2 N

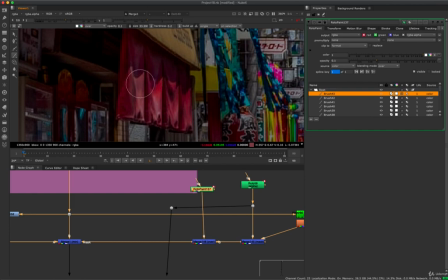(4:08)
You know, some of these little curtains are a little bit bright, so we can kind of knock those down.
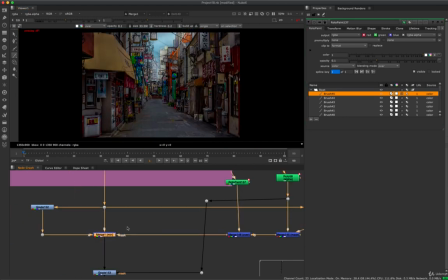(4:17)
And I think that's pretty good. So that's kind of a neutral sort of looking scene.
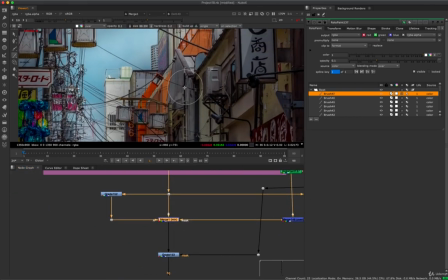(4:23)
Maybe up here a little bit too bright on this triangle wall, so we'll just knock that down very slightly.
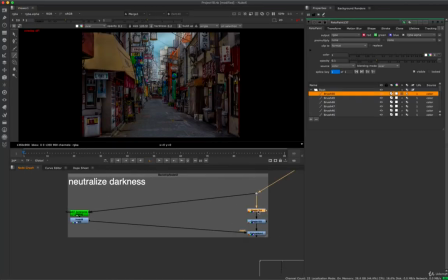(4:30)
All right, so the next thing we want to do is this neutralize darkness effect. So what I did was I just I took the gain and gamma like this.
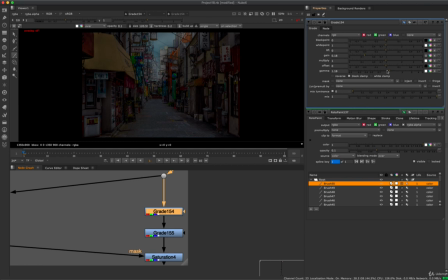(4:39)
So I took the gain down, which is not going to add contrast, and I actually gammaed up a little bit, which is going to make our image more flat.
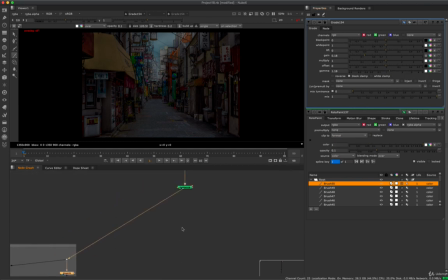(4:46)
So I'll just show you real quick.
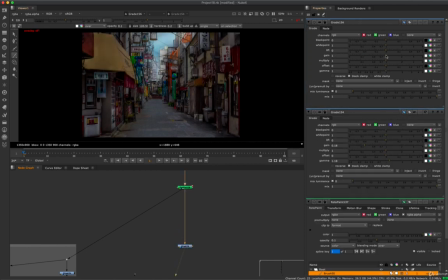(4:48)
If I go here and we start to take the brightness down in our scene, we're getting more of a neutral dark scene.
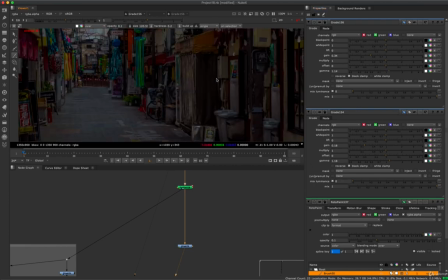(4:57)
and then I just gamma up a little bit, which is going to bring some of our very dark areas back into detail. So like the curtain and stuff like this, you see it's going really black and dark, and we're just by gammaing up, you're taking the lower end of the image and just bringing it up,
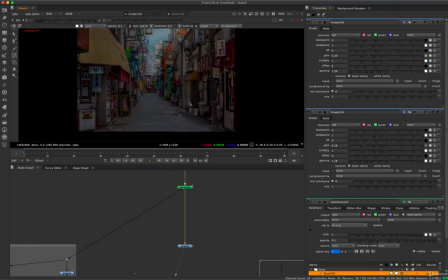(5:13)
and we're kind of having a flatter image, which is a good place to start.
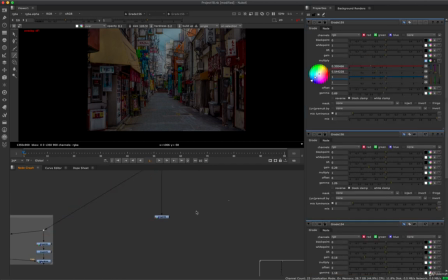(5:20)
The next thing I did was I started to add our blue effect. So this is like a good starting place, but we want to start to add our base color, which is like, if we study our reference, it's that kind of dark blue. So what I did here, if I just go to it,
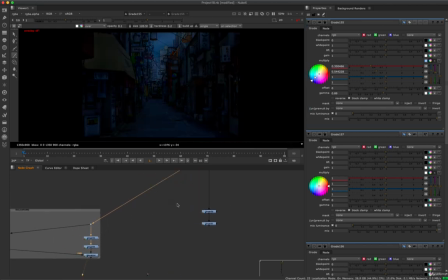(5:36)
we can see it's kind of this saturated dark blue, and we add a little bit of contrast.
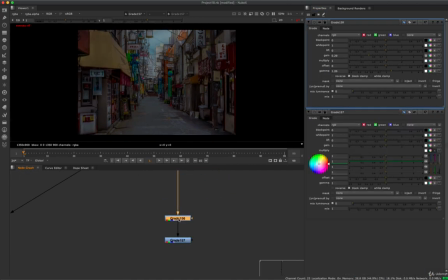(5:43)
So if I go to the node here, so far what we've done, let me set this to 1 so you guys can see exactly what I'm doing. So far we did a little bit of gain down and a little bit of gamma up. So we get that flat image.
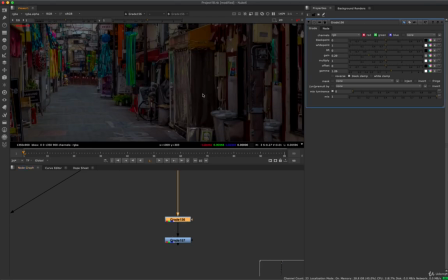(5:55)
And also that helps with the highlights. If you notice, you see all these pinging highlights, they go away, which we want because we want to add them selectively.
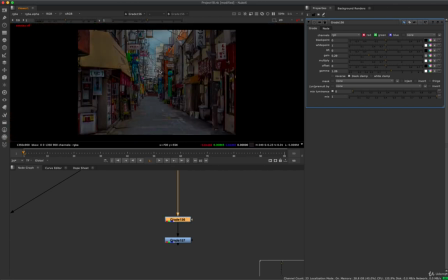(6:03)
We don't want to have strong highlights anywhere in the scene. This almost looks like an HDR scene. So there's not, it looks like there's a very wide dynamic range. But if we go here, we'll add a little bit of blue,
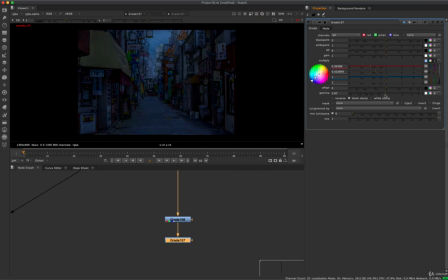(6:19)
and we'll start to gamma down, which is going to add contrast and get it in a level that feels pretty good. Again, when I was doing these colors, always studying color reference.
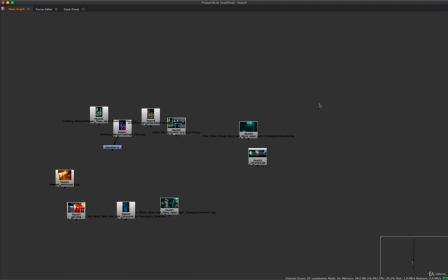(6:32)
So if I go back to our references here, some of these are not provided again because of the copyright,
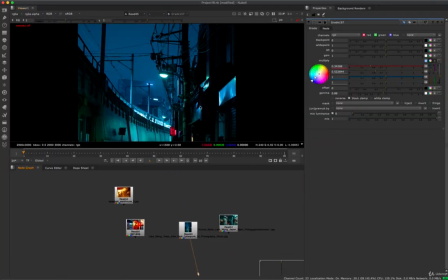(6:37)
but if we just go back and look at the general levels of contrast, these are extremely contrasty images,
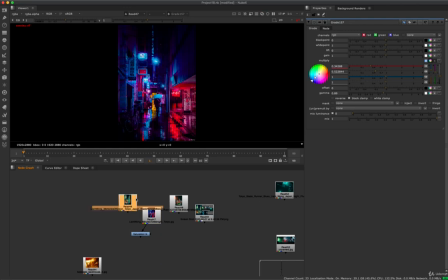(6:42)
which we're going to add back into the shot. But it's easier, you know, this is a pretty good reference.
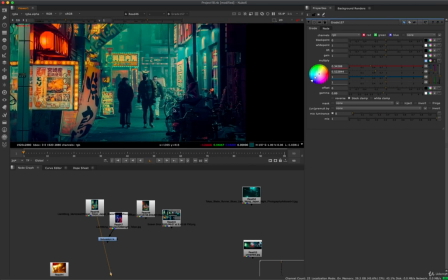(6:50)
So we can see quite a lot of range,
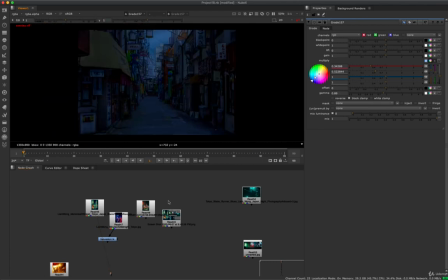(6:55)
contrast range in here, which ours is kind of getting back already a little bit by just doing these tweaks here. So I just like to start with a very flat one and then start to add the contrast right back with the color. And the last thing I did was I wanted to desaturate
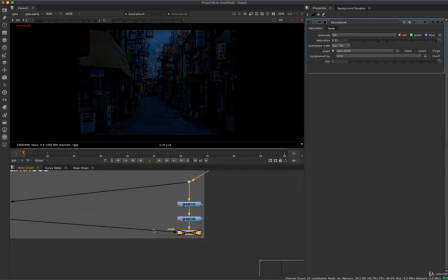(7:14)
the shadows a little bit, just so we're not having such a saturated image.
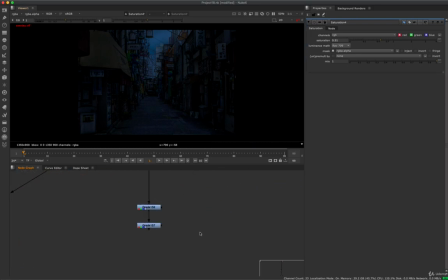(7:19)
So all I did was I took a keyer,
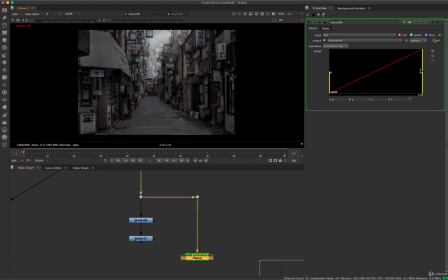(7:27)
plug it in here, and invert it so we can select the shadows, and we'll just pull that down.
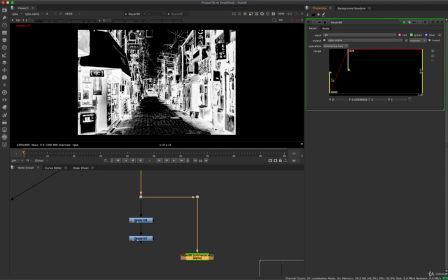(7:37)
And this is selecting more of the shadow region.
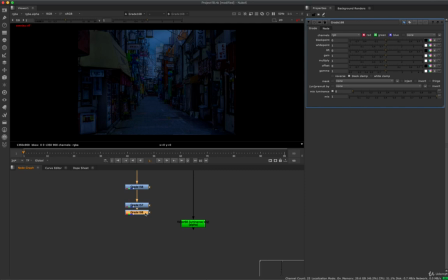And we'll just take a saturation node and just take that down a little bit. And the reason we don't want oversaturated shadows is because we're going to re-add a lot of colors back in.
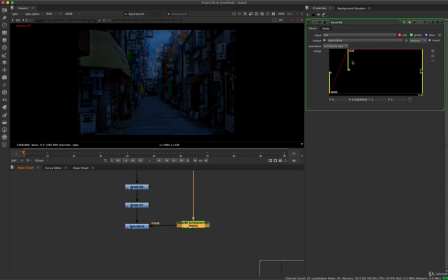(8:00)
We're trying to create kind of a neutral looking nighttime scene, but not oversaturated. And the reason I'm desaturating the shadows and not the overall shot is because when we add that gamma, gamma always saturates your shot.